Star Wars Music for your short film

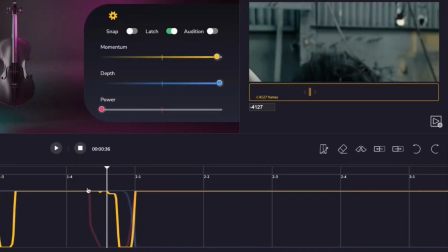Even that, so there's a very
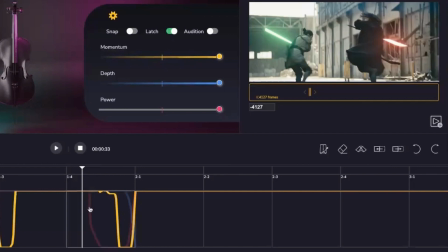brief moment of kind of not supremacy for her, but there's something where you're thinking, oh, this could be interesting for her.
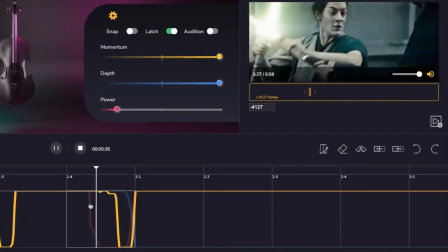So she grabs his hand, I think. So we back off the power at that point.
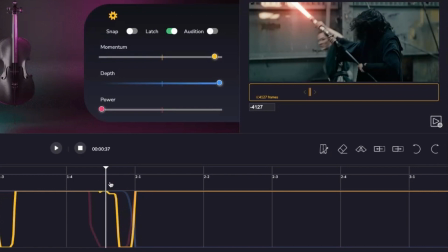And then that, again, really, really nice moment where he nearly kind of comes a cropper, but then he obviously uses the force.
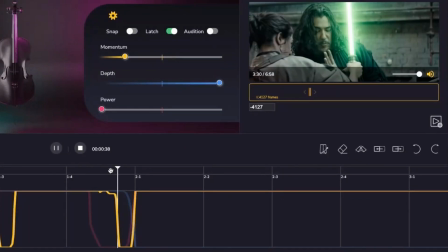And we just bring the momentum away to just die on this frame.
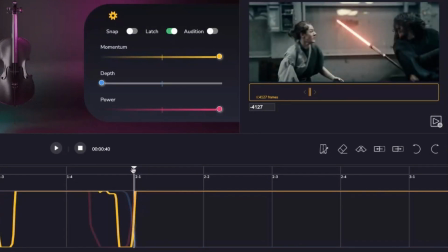But it's very, very brief. And then by the time we get to here, where basically he just flings her back, everything's back in.
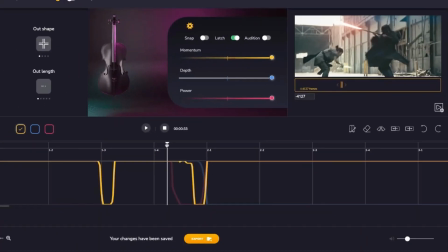We just go from here.
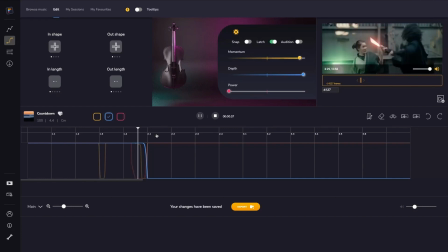Nice. So that's quite a momentary bit where we could really emphasize the on-screen action by just kind of,
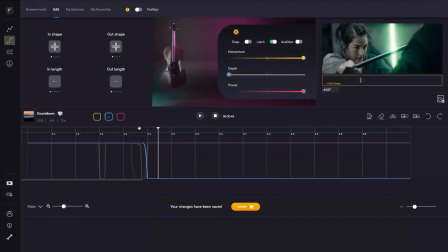getting much closer to the edit using the sliders and things. And now it gets quite epic. She's sort of sensing now that he's vulnerable, or at least his weapon might be. So we have this wonderful climax. This countdown piece works super well for this. But
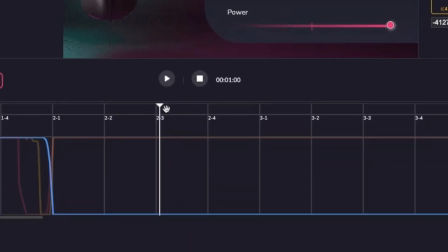I want to bring it out now because there's this wonderful moment now where she basically breaks his weapon.
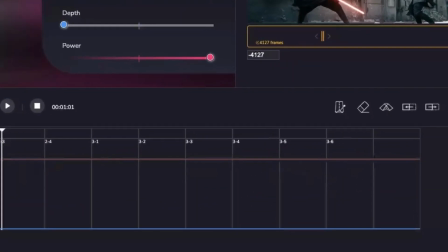So I have to borrow from the end. So this is something where I rendered it, making sure that the ending was exactly what I wanted.
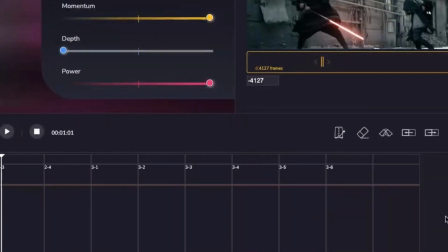So you just go in and change the ending however you want, render the thing out, and then you've got two versions, and then I'll comp them together.
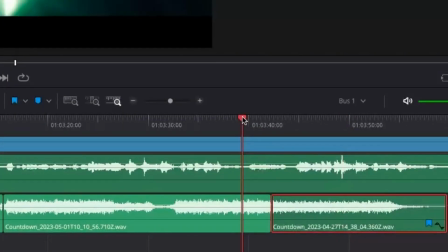So let's have a listen to what that sounds like here.
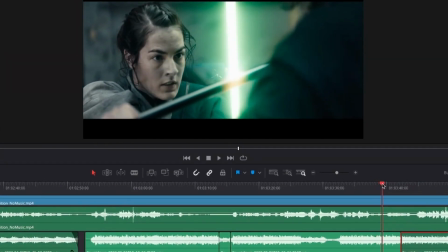So here she is getting an idea that, or we the viewers are getting an idea that, oh, okay, things are definitely, looking good for her right now.
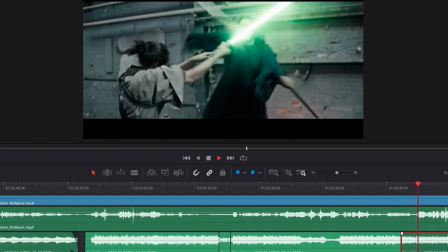This is now just segueing into the second part of Countdown.
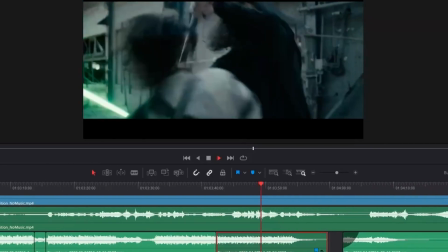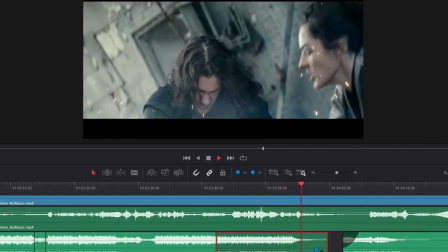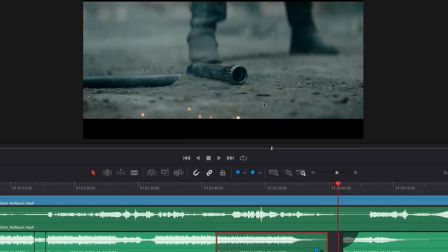Love it. And that is where, again, the Foley and things like that is just so important sometimes to, let the story just
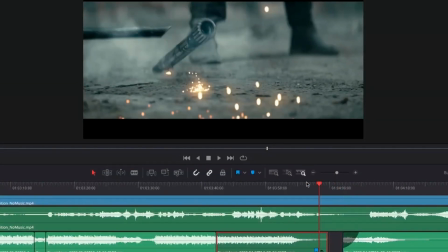have a moment. Sometimes less is more, and you do need music to back off because we don't need to necessarily know how to feel.
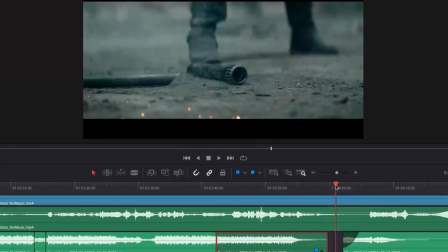Sometimes there are moments when it should be obvious from the visuals, and it is the absence of music that also just underlines the potency of a scene.
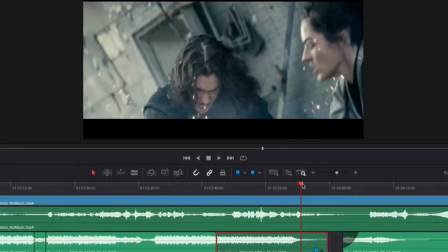So this is one of those wonderful moments.
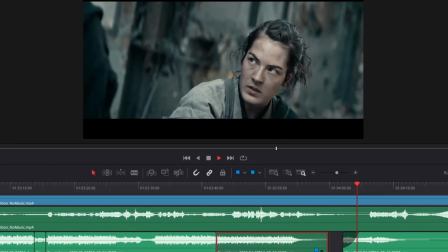The saber falls down, and now she has, we are thinking, is this the brink?
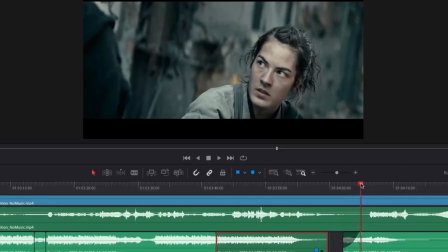Is this the turning point?
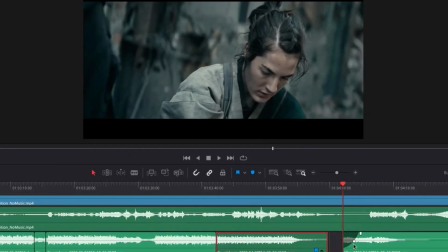And we have just the generic, rise, which is part of another track I now used, which is called War, but it's only there for very, very briefly.
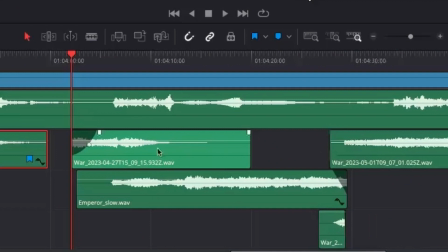It's kind of like if you look at the timeline here, you can see that there's War here, but then the War comes back in a bit. So it's kind of like a foreshadowing. And the first time she tries this, it's not going to go her way.
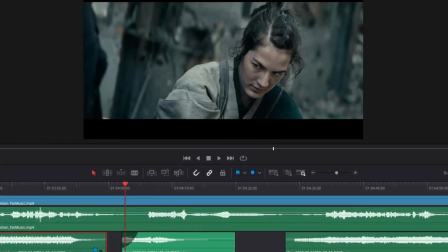I'm going to stay in DaVinci just to show you this part, and then I'll show you perhaps how we go on.
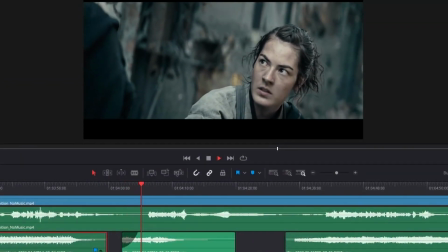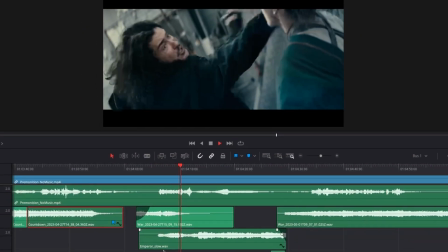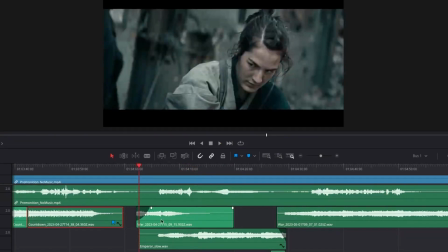Now here I've actually worked incredibly non-bespoke.
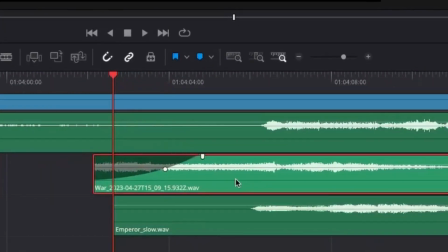So I actually did something that you guys are probably familiar with. The constraints of working with stock audio are such that you have to cut things to really make them fit and move them around.
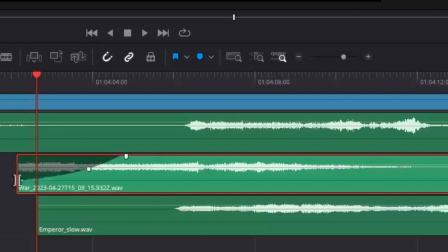So I couldn't use the beginning of War, nor did I actually want to. I just used this and I did it as a fade in. So this lovely little, it's a rise anyway, so it totally works as a fade in, but I wanted it to synchronize here
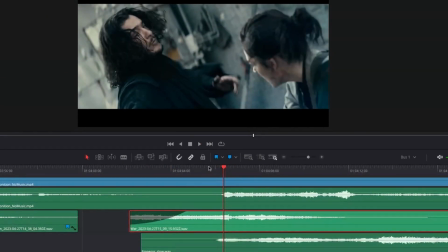where my shink that wanted to kind of coincide exactly with the sound effects from the film where he uses the Force,
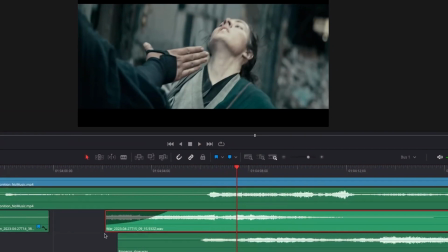like that. Then what I've done is I've overlaid another track, which is the Emperor track.
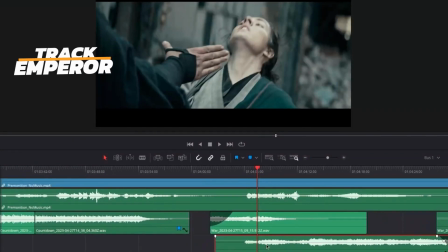Now the Emperor track's quite versatile, and it's got this very lovely inflection where things are really, really slow, and it gives us, it's kind of that Kylo Ren sound.
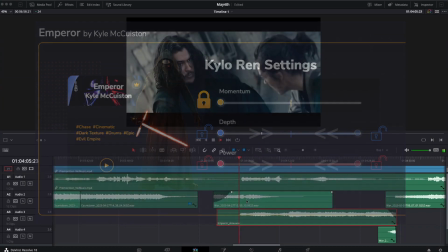So check this out.